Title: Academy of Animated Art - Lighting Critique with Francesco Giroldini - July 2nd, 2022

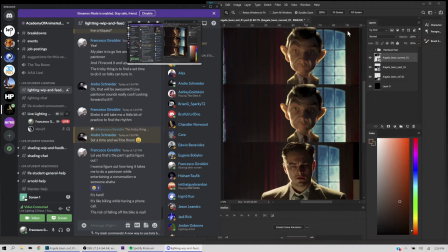10s
First up, we have Angela's. The last comment that she got from Haji was to brighten the shadows and make them redder.
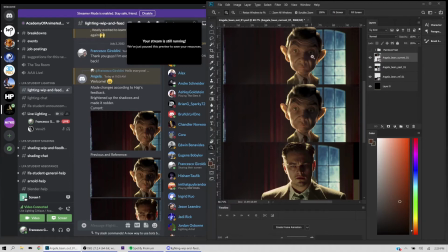21s
And I can see that. I can see how in this version we have gone from gray shadow, and it's not quite gray, but you can see it's not as saturated as it could be.
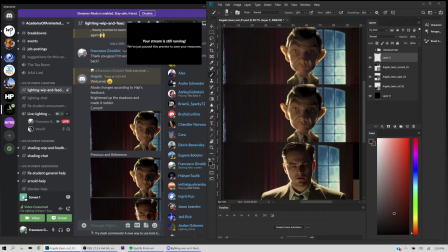35s
It's gone to that, which is a little bit more saturated. You see it's moved up towards the screen right, so that makes it more saturated. But I think we have room to go even more saturated. So I
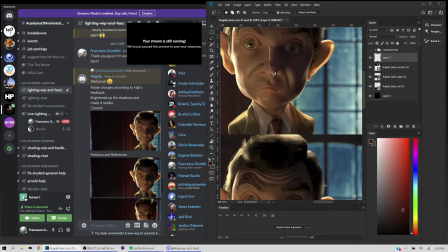50s
think what Haji is referring to can be translated from like a lighting perspective into adding a wrap. So we are accustomed to thinking of lights as maybe
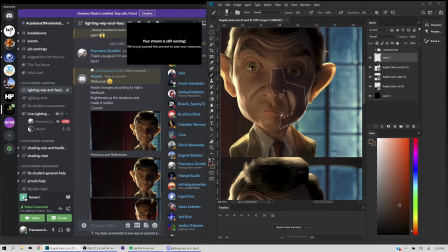67s
very small dots that are very bright, and then when they stop being bright, they just suddenly stop, right? But lights are usually a little fuzzier than that, meaning that even a small light source tends to have a little bit of a halo around it.
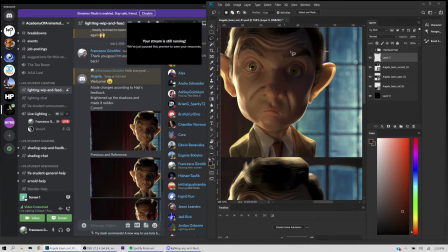85s
So that means that it's very difficult in real life to find fully sharp shadows. There's usually some kind of bleed effect.
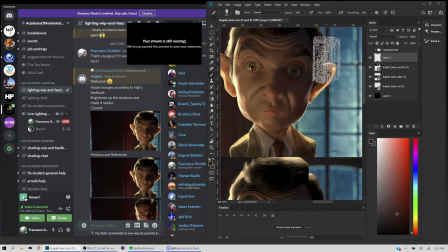101s
And that can be for many reasons. Usually it's because the light is made of several parts. There's a very bright core, which could be a light bulb, and around it there's like a diffuser of some kind, right?
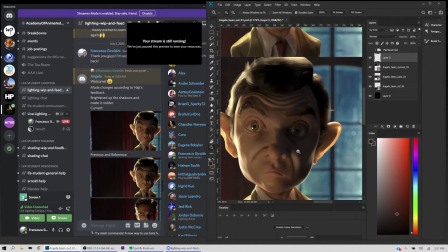111s
So that tends to provide some extra color and information around the terminator angle.
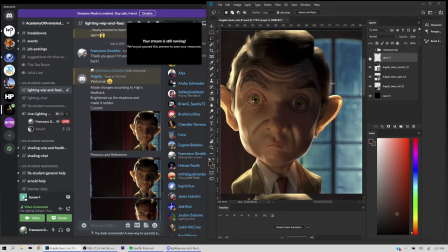118s
How do you replicate that? So you see how much of a difference that's making. Now the light source feels a little bit more diffuse. Well, this is essentially a wrap light. So you can take your key and you would just duplicate it and make it a little wider, a little softer.
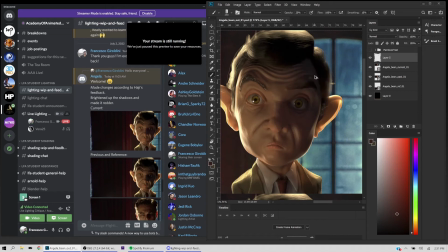139s
And then you would move it ideally in the position where you want the light to wrap. But even just duplicating the key and making it a little bit dimmer and bigger will just diffuse it.
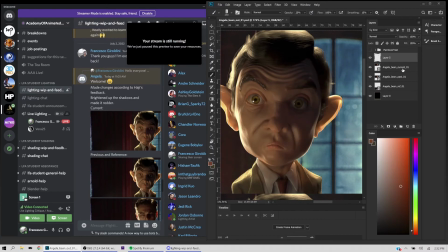157s
And you can give it a try and see what that does. But essentially we're trying to add a little bit of color on the transition so it doesn't go gray, and lift some shadows so that before they roll into the shadows there's a little bit of extra color.
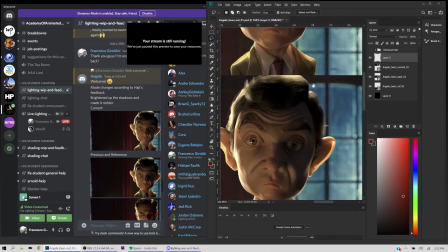180s
So we don't want to lose the contrast that we had before.
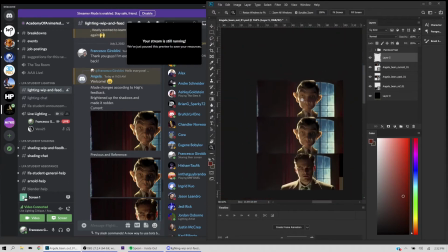184s
I think the contrast was good, especially looking at the reference.
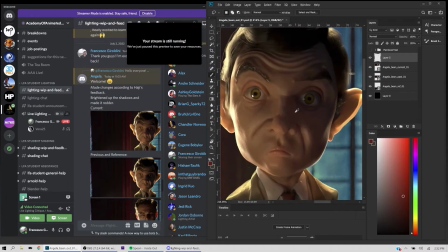188s
We just want to make sure that before it goes darker, it gets a little bit more saturated and red, if that makes sense.
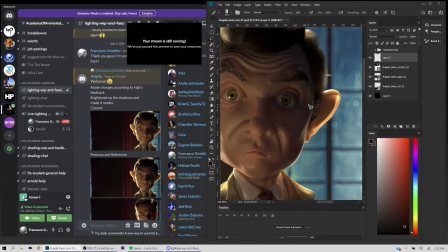195s
So we want to regain some of that. But whereas before it might have been just dark, we want to make sure that we pick the color from the most saturated area
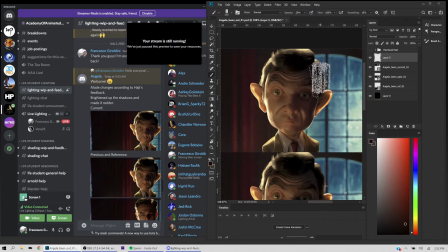208s
of the color palette. So like if I color pick this area, you can see it's very gray. In this area, it's like almost gray. So we want to go in there and make sure that our darkest area is actually saturated red, right?
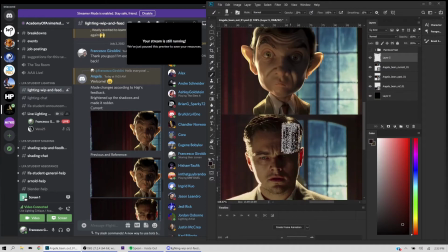227s
And now you can see how we're getting closer to the reference. In the reference, as we get closer to the shadows, it gets redder and redder, right? You can see how
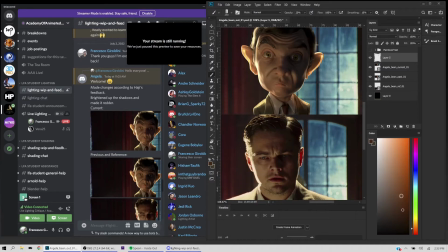239s
it's in the midtones, saturation-wise, and then as we get darker, it moves closer and closer to the fullest amount of saturation it can get.
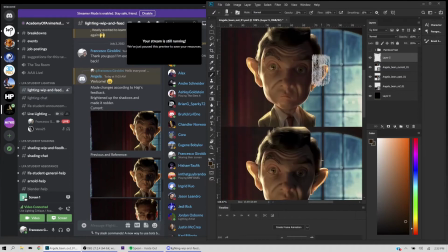248s
Okay? So again, we're gonna go here, make it darker, more saturated. Yep, like that.
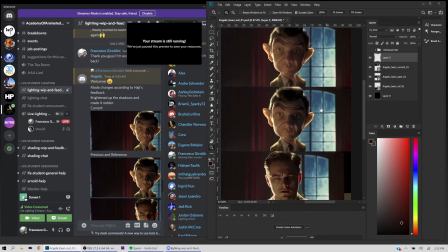259s
So that would be my first note. To go a little further in pushing the saturation,
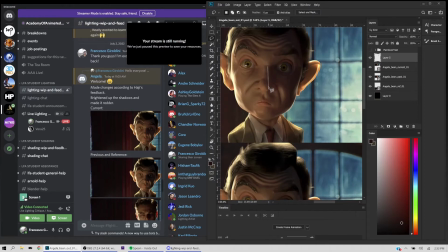265s
we really want to avoid the character feeling gray in the shadows.
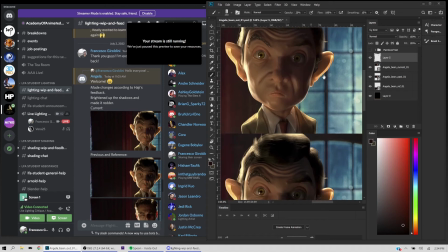272s
Right?
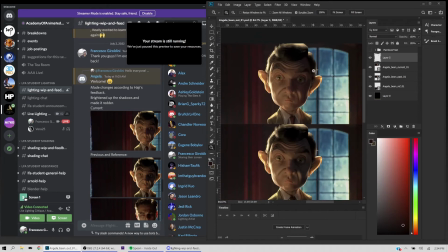274s
Then his ears are looking a little bit like chicken, like when it's backlit.
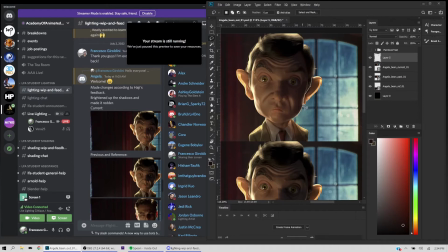283s
Like if you had a chicken for too long in the fridge, it tends to look kind of orangish like that.
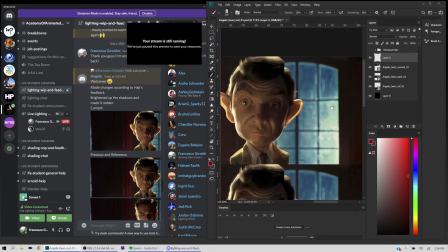291s
So if we look at the reference, his ears are going very red when backlit, right? So we want to do the same thing,
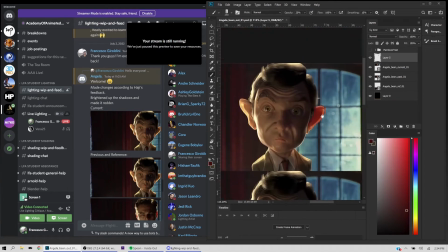298s
because that's essentially telling us that there's blood inside those ears, and when they're backlit, you can see the blood shining through, right?
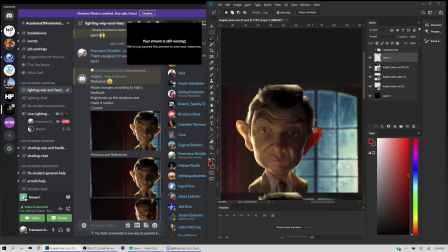311s
Once it goes orange, it will feel like maybe he's like a character made of wax, but like it doesn't feel fleshy.
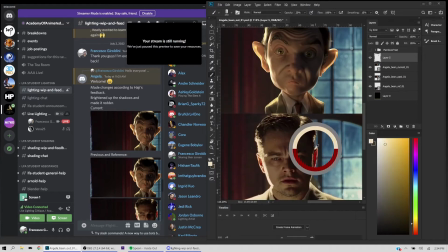320s
So we want to make sure that we have that color.
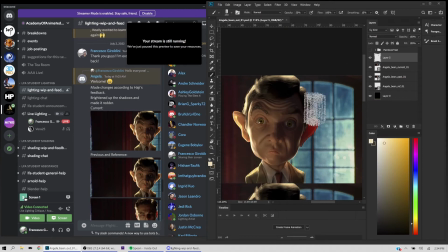324s
And that might mean that you have to go back into the surfacing for the character
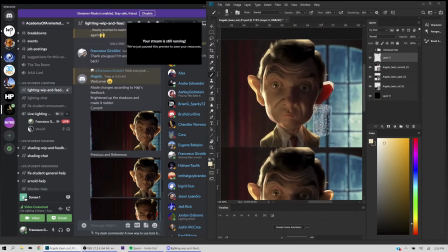330s
and adjust the scatter color, or I'm not sure what software you're using, but you want to make sure that you have the color variety. Some shaders allow you to set a different color for different depth,
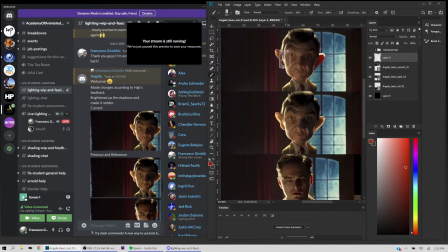347s
meaning that a shallow depth might be orange to indicate shallow skin, but then as it travels deeper into the skin, it gets redder. So that might be something you might want to look into.
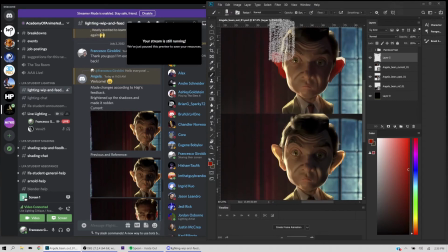361s
But now I'm literally just color picking the exact hues that we have in the reference and bringing them into your image.
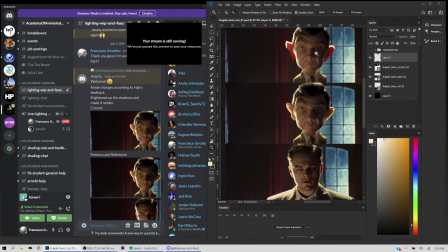373s
Okay. And this may be a little bit pushed, but you get the idea. This might be a little too bright.
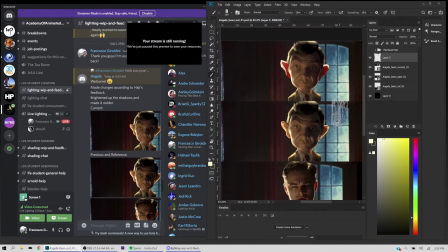388s
Right. So this is what we have done so far.
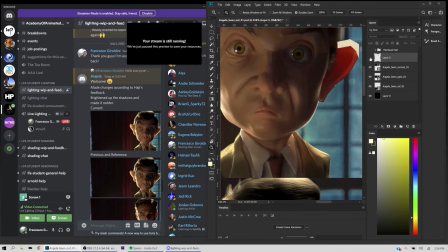391s
We've introduced more saturation, more reds, and made those ears a little
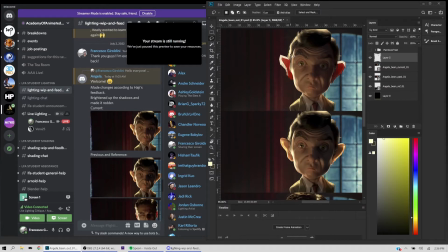400s
bit more like they're backlit and
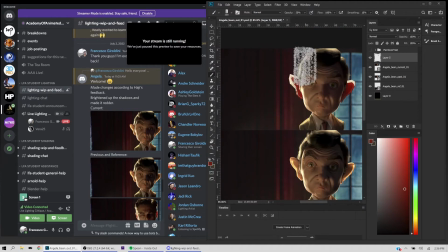407s
have more red in them. Okay. All right.
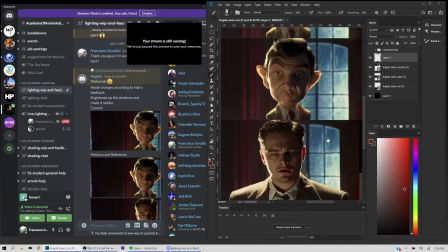411s
So next up, this is not really like a reference to image comment.
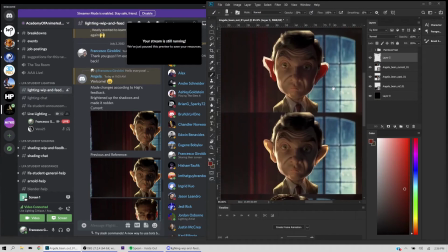419s
It's more like a general comment.
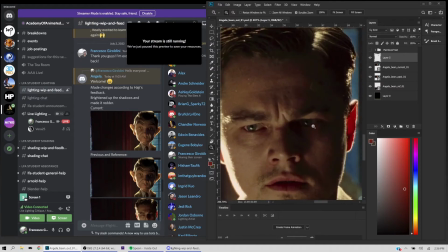420s
In animation, we tend to deviate compared to live action in terms of the read on the eyes.
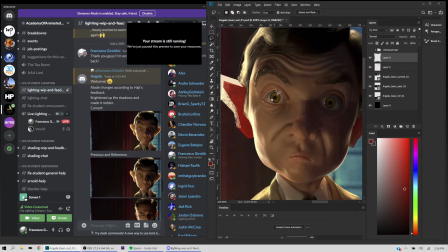429s
In animation, we tend to want the eyes to stand out and be a little bit more neutral. And I believe this is a matter of appeal.
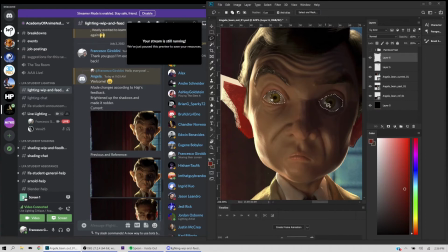446s
And obviously, it's not what happens in real life, right? Real life, the eyes would just go dark if there's no light. But in animation, we tend to keep them a little bit artificially lifted.
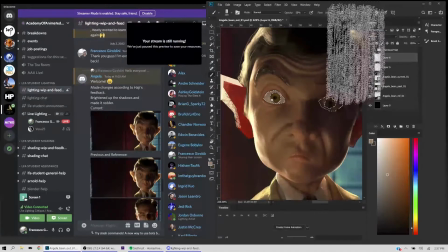463s
So I'm gonna go in here and just lift them up a little bit. Even when they go in shadows, I'll still lift them up a little bit.
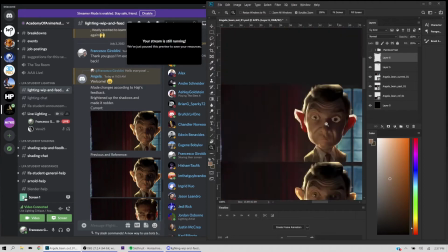472s
And it can be tricky to find a right balance, so it doesn't feel like his eyes are like shooting forward.
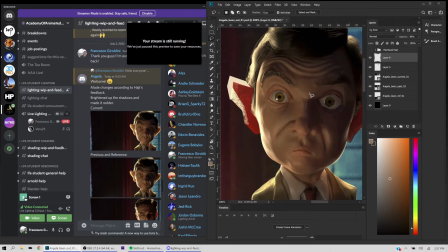480s
So you might want to play with the transparency. You may want to play with his nuke essentially to
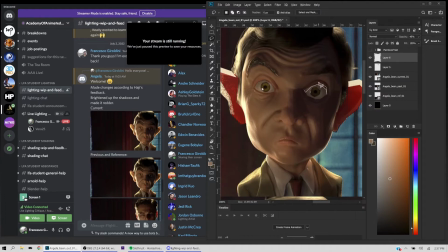487s
find a good balance between what should happen and what will tend to make the eyeballs a little bit cleaner. This is one of the things that we tend to spend a lot of time looking at.